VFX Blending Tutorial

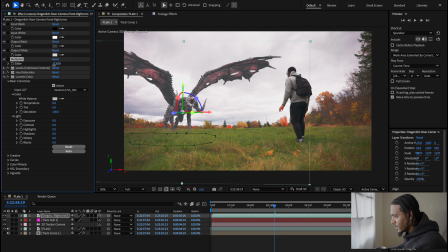(12:16)
So we can go to this multiplier and we can just drop it down until we find something that matches into what this scene would actually look like.
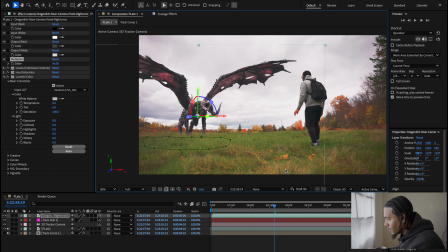(12:24)
And I think something like this actually looks pretty damn decent for where we're trying to go as far as I am concerned. So, but now that we kind of got a good idea of where this is going and how it's supposed to look,
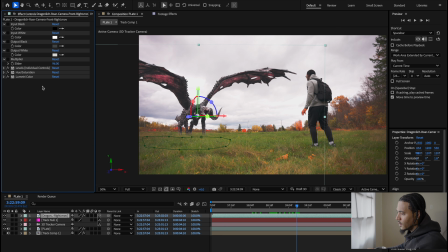(12:38)
another issue we're running into is how sharp the image actually is in the scene.
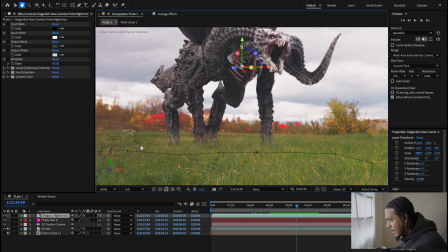(12:44)
As you can see, it doesn't look realistic at all, because when we look at where the grass is, it's pretty blurred, and you'd want to replicate that inside of your footage.
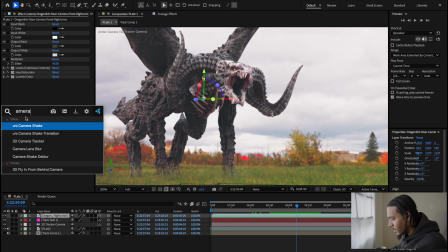(12:51)
So we're going to add a camera lens blur effect. Sorry about that. Camera lens blur effect over here. And we're going to turn the roundness up to 100, and we are going to use a blur radius of, let's say 2, maybe 2.
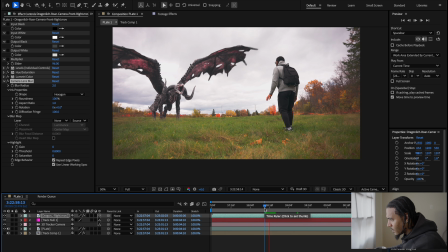(13:08)
It's pretty good. Yeah, I'd say 2 is around 2 is pretty good.
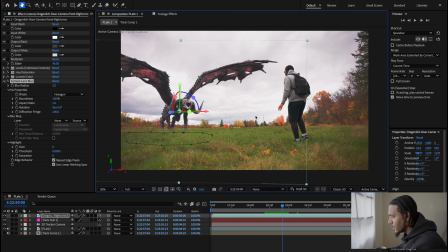(13:13)
I like the way that 2 looks inside of this scene. And another thing too is I want it to look more like post-apocalyptic, kind of like more muted tones and not as saturated. So I think a good way to go about that would be to go back to my plate footage and use a hue and saturation effect on this.
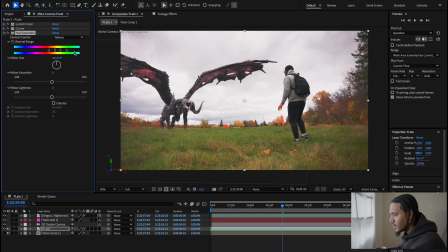(13:31)
And I'm just going to sample out where the yellows are, and I'm just going to change the hue of it to make it more of like a brownish color, something around here.
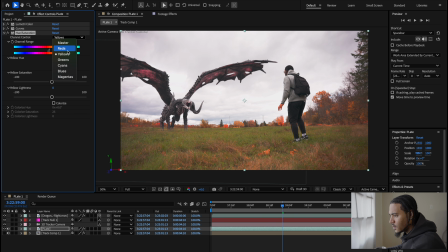(13:43)
And then we're going to go to our reds, and we're going to try and do something similar, but what we're going to try and do is we're going to desaturate it a lot more, and then we're going to push the tones toward more of a muted tone, something like that.
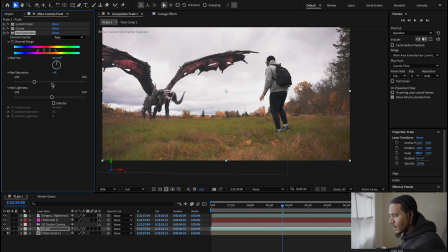(13:57)
And then even these yellows, I really don't like how saturated they are in the scene, so I'm just going to take down the saturation a bit, and that's what's going to give it more of that post-apocalyptic look. And I kind of like the way this is looking already, matching in with the scene.
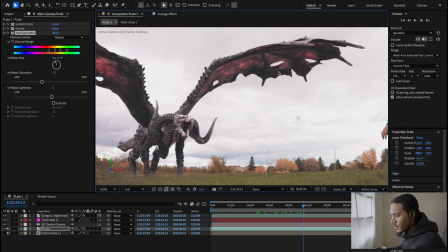(14:13)
And I'm not sure I'm a big fan of how saturated this dragon is either, so we're just going to go over here, and maybe it's the saturation lightness that we're not liking, the master lightness. No, that's not it. It is these reds, and I don't like them.
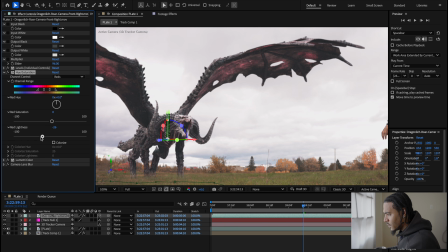(14:34)
A little too bright for my liking, and then we're just going to desaturate those reds inside of it too.
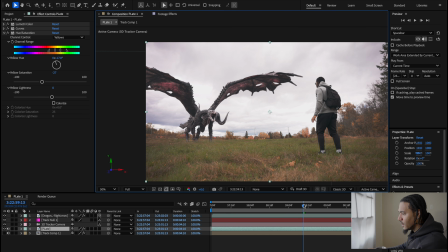(14:40)
All right, I'm kind of liking where this is going so far.
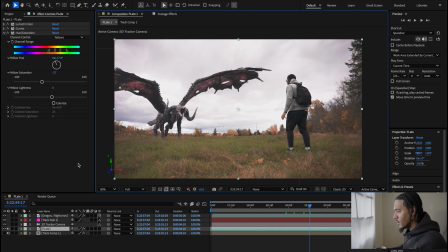(14:46)
So another thing that I did inside of this footage when you guys are watching is sometimes I'll add a reference LUT to it so that I can see how I want all of this to look once I'm heading there.
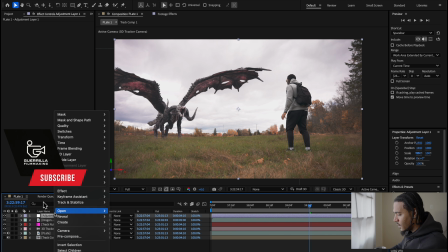(14:57)
So we're going to rename this LUT, and then we're going to use another LUT that I really like a lot, and this is called the distant teal.
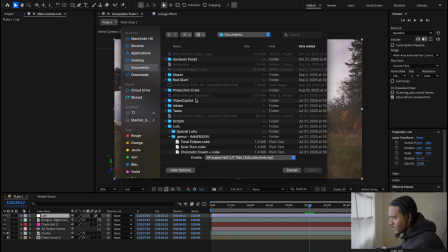(15:08)
So we're going to go back to my settings over here. We're going to head down and we're going to look for, there it is. It's in this gamut immersion LUT package, really good LUT package, and we're going to use distant teal.
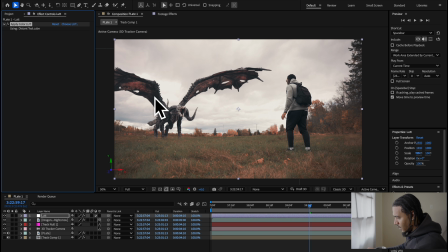(15:19)
And as you can see, this kind of just puts more of like this teal look on it, and I really like the way this image is starting to look now.
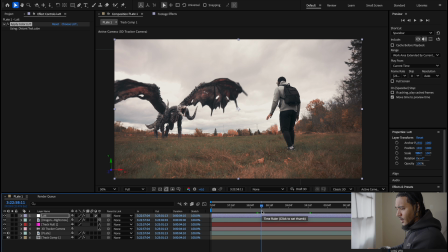(15:26)
So I feel like we have a good space we're working in right now to kind of put this all together. And then another thing that really blends these scenes together a lot is you want to start adding
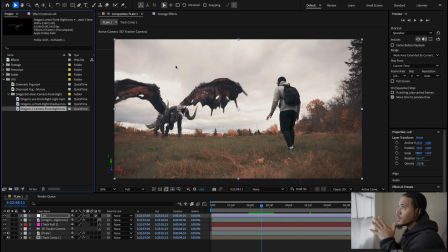(15:40)
visual effects assets, and sometimes you can use them to obscure things to make it look like it blends a bit better and add some dimension to it. So we're going to be doing a few different things to try and accomplish this.
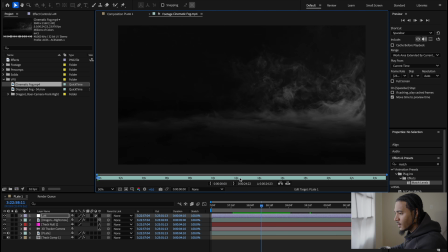(15:51)
So I have this effect here called cinematic fog I really like, and then dispersed fog over here,
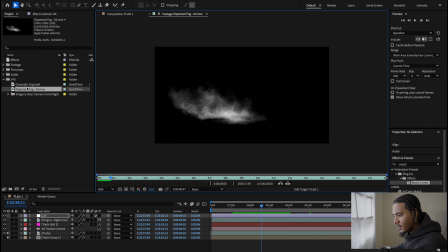(15:57)
and we're going to do a few different things with these assets to make this look a bit better.
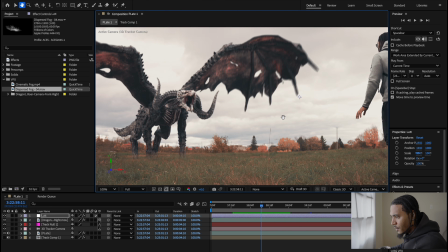(16:02)
So the first thing I'm going to do is I'm going to bring in the dispersed fog effect.
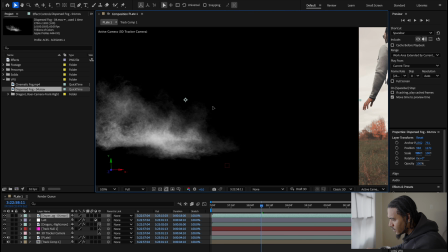(16:08)
As you can see, we have it right here. And we're going to just use a screen blending mode for it.
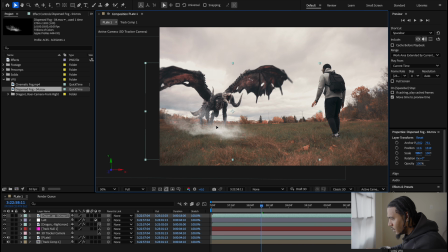(16:15)
I think something around here looks pretty cool. Let's make it a little bigger. And this is what's going to help actually hide a bit of what's happening over here.
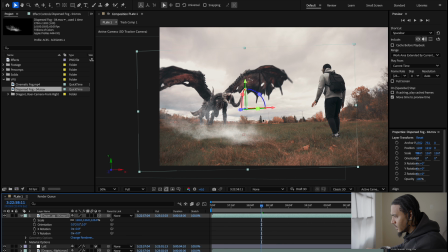(16:24)
We're going to make it a 3D layer. As you can see, it's going to move with the scene quite a bit.
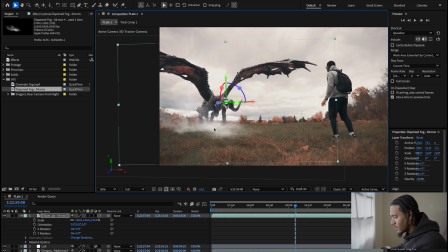(16:32)
And I don't like the bottom half of that, so what I will do is I'll add another mask right here. We'll put a mask on here. Again, hit the M button a few times, click inverted, and we're just going to feather it out a tad bit, right around something around here.
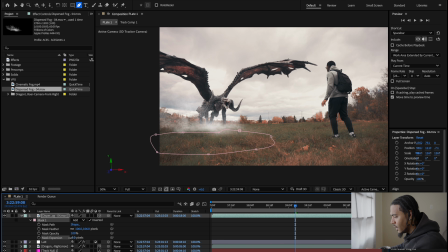(16:49)
And then let's play with the expansion until we find something we like that works with this scene. So sorry. Yeah. Something around there looks pretty good. And then we're gonna add a tint effect also to it.
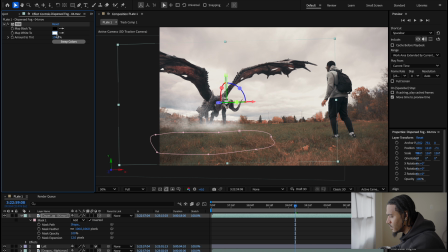(17:05)
And we're just gonna tint these whites to like more of like a brownish color, like that kind of follows. So we're gonna go around here. Say the brown would be somewhere around there. Something around there looks pretty good. And then we're gonna turn down the opacity.
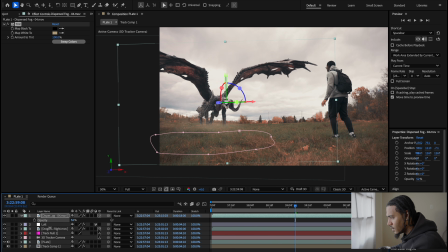(17:23)
Not to 0, but like maybe around 60% is pretty decent.
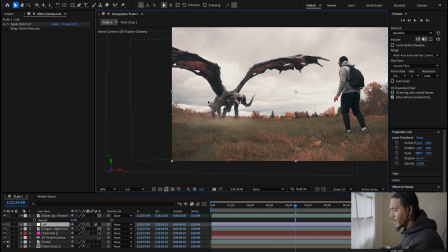(17:29)
And it adds kind of like this atmosphere and this fog that helps blend in, especially where the feet are, so you're not noticing it as much.
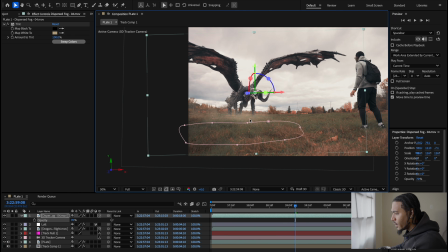(17:36)
Maybe I'll put this to 70 just so we can obscure that part a bit more. And then to add some more dimension to this scene, we're going to duplicate that layer.
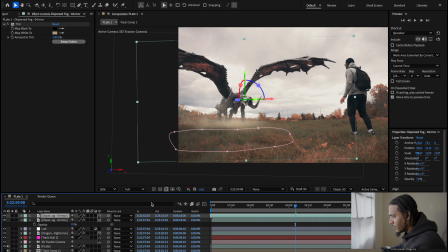(17:44)
We're going to offset it a tad bit, and then we're going to push it back a lot more. Sorry, we're going to put this underneath of the dragon, then we're going to push it back a lot more.
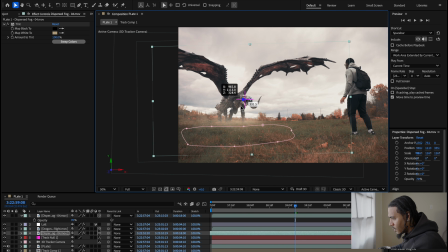(17:59)
Yeah, now you see where when you push it in Z space, it goes behind where the dragon is, and we're just going to scale it up. And we're going to put it around over there, right around here.
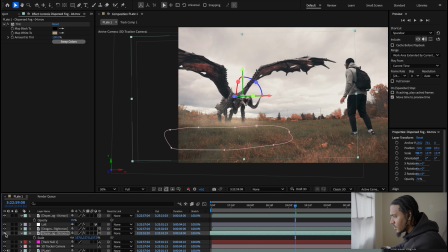(18:14)
And if you could see, I'm not sure if you could see it fully, but add some more dimension to the background, and it kind of just blends it in more with the scene.
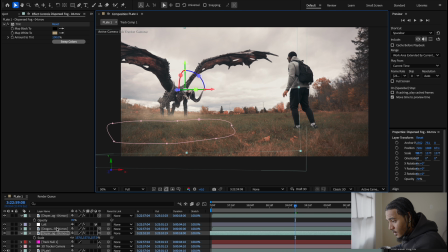(18:23)
And then maybe we're going to try this. We're going to see where it goes. I'm going to duplicate it one more time. We're going to put it around over here. And I kind of just like the way that it adds more atmosphere inside of this scene.
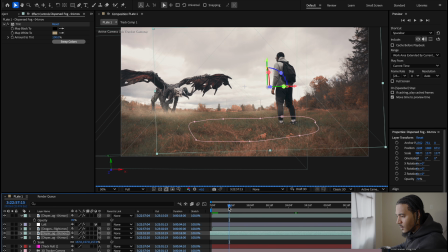(18:39)
But this one in the front, I'm not a big fan of.
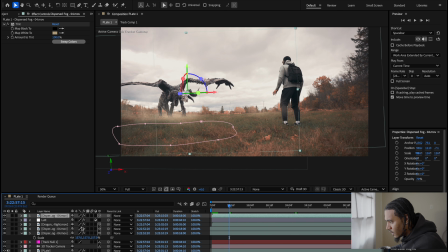(18:42)
I think it's too obvious, so we're going to turn down the opacity a tad bit more on that one too. And then for the front over here, what I'm going to do is I'm going to grab this cinematic fog.
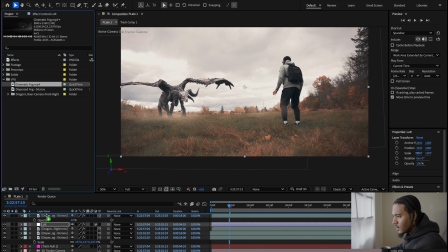(18:53)
We're going to dump it into the scene. You know what? Actually, what we're going to do is, duplicate this clip over here, hold down Option, and select the footage that you want to replace the clip with. And this is cool because what it does is it inherits everything that you've done in terms of effects or anything and puts it on that clip.
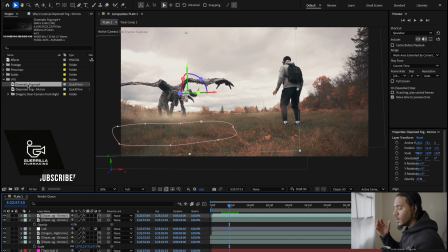(19:12)
So it avoids you having to go through the process of copy and pasting and redoing things that you know are going to be similar in the clip that you're bringing in. So again, hold Option, select the clip that you want to replace, and then it's going to go into the scene, but it's going to inherit all of the values that were in here.
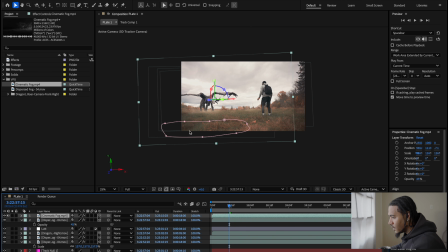(19:27)
So I'm not sure if this one's here. There we go.
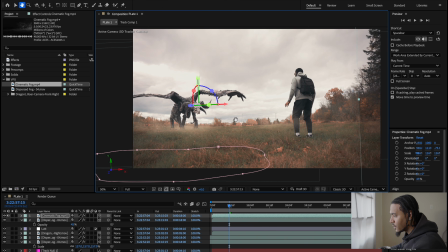(19:30)
And this is in the foreground, so we're going to want to make sure that it kind of matches more of this area.
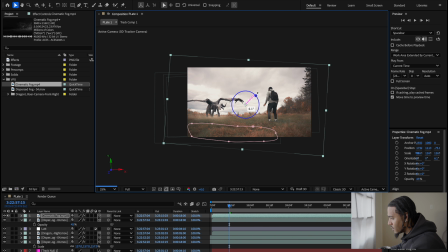(19:37)
And I feel like this smoke might be a bit too obvious.
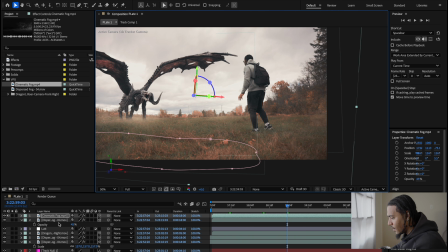(19:42)
So what we're gonna do is add a camera lens blur. Sorry about that.
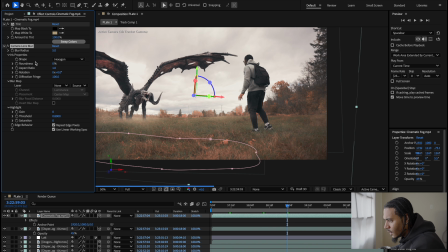(19:46)
We're gonna add a camera lens blur effect. We're gonna turn up the roundness and we're gonna turn that to about 3.
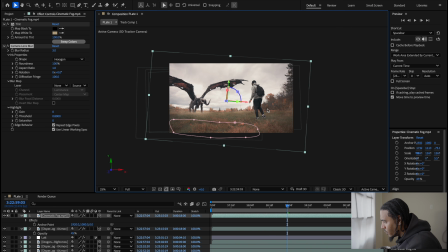(19:55)
And that's what's gonna add some atmosphere to where I am in the front of the scene.
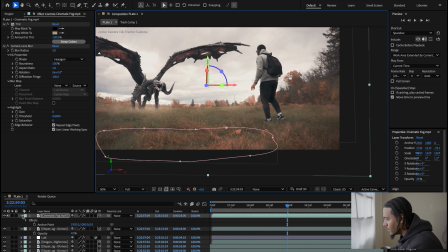(20:00)
And I just wanna see actually, we're gonna click the solo button. We're gonna see where this smoke is actually sitting.
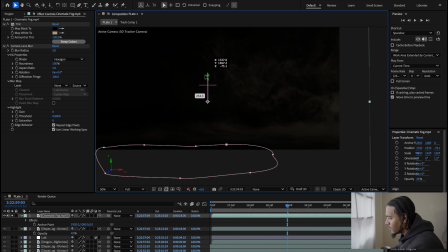(20:05)
So we actually want it somewhere around here. And I think that'll look a lot better.
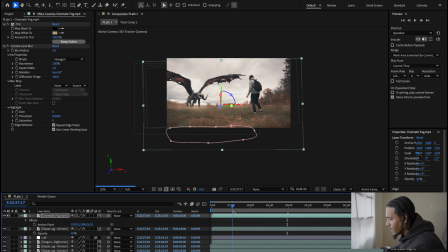(20:10)
I think around over here, yeah. I think that'll look a lot better inside of the scene.
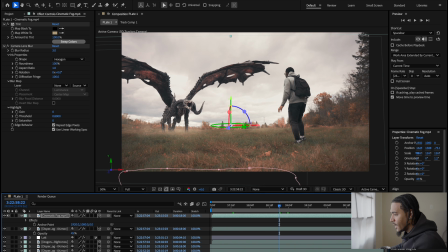(20:21)
Yeah, and I'm kind of liking the way that the base of this is actually setting itself up. I think this is looking pretty damn good.
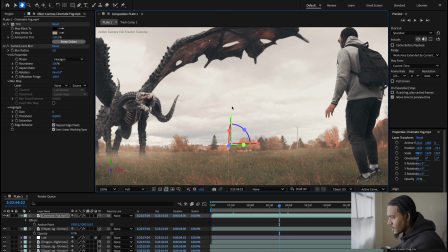(20:27)
I do think that this could use a bit more of a blur.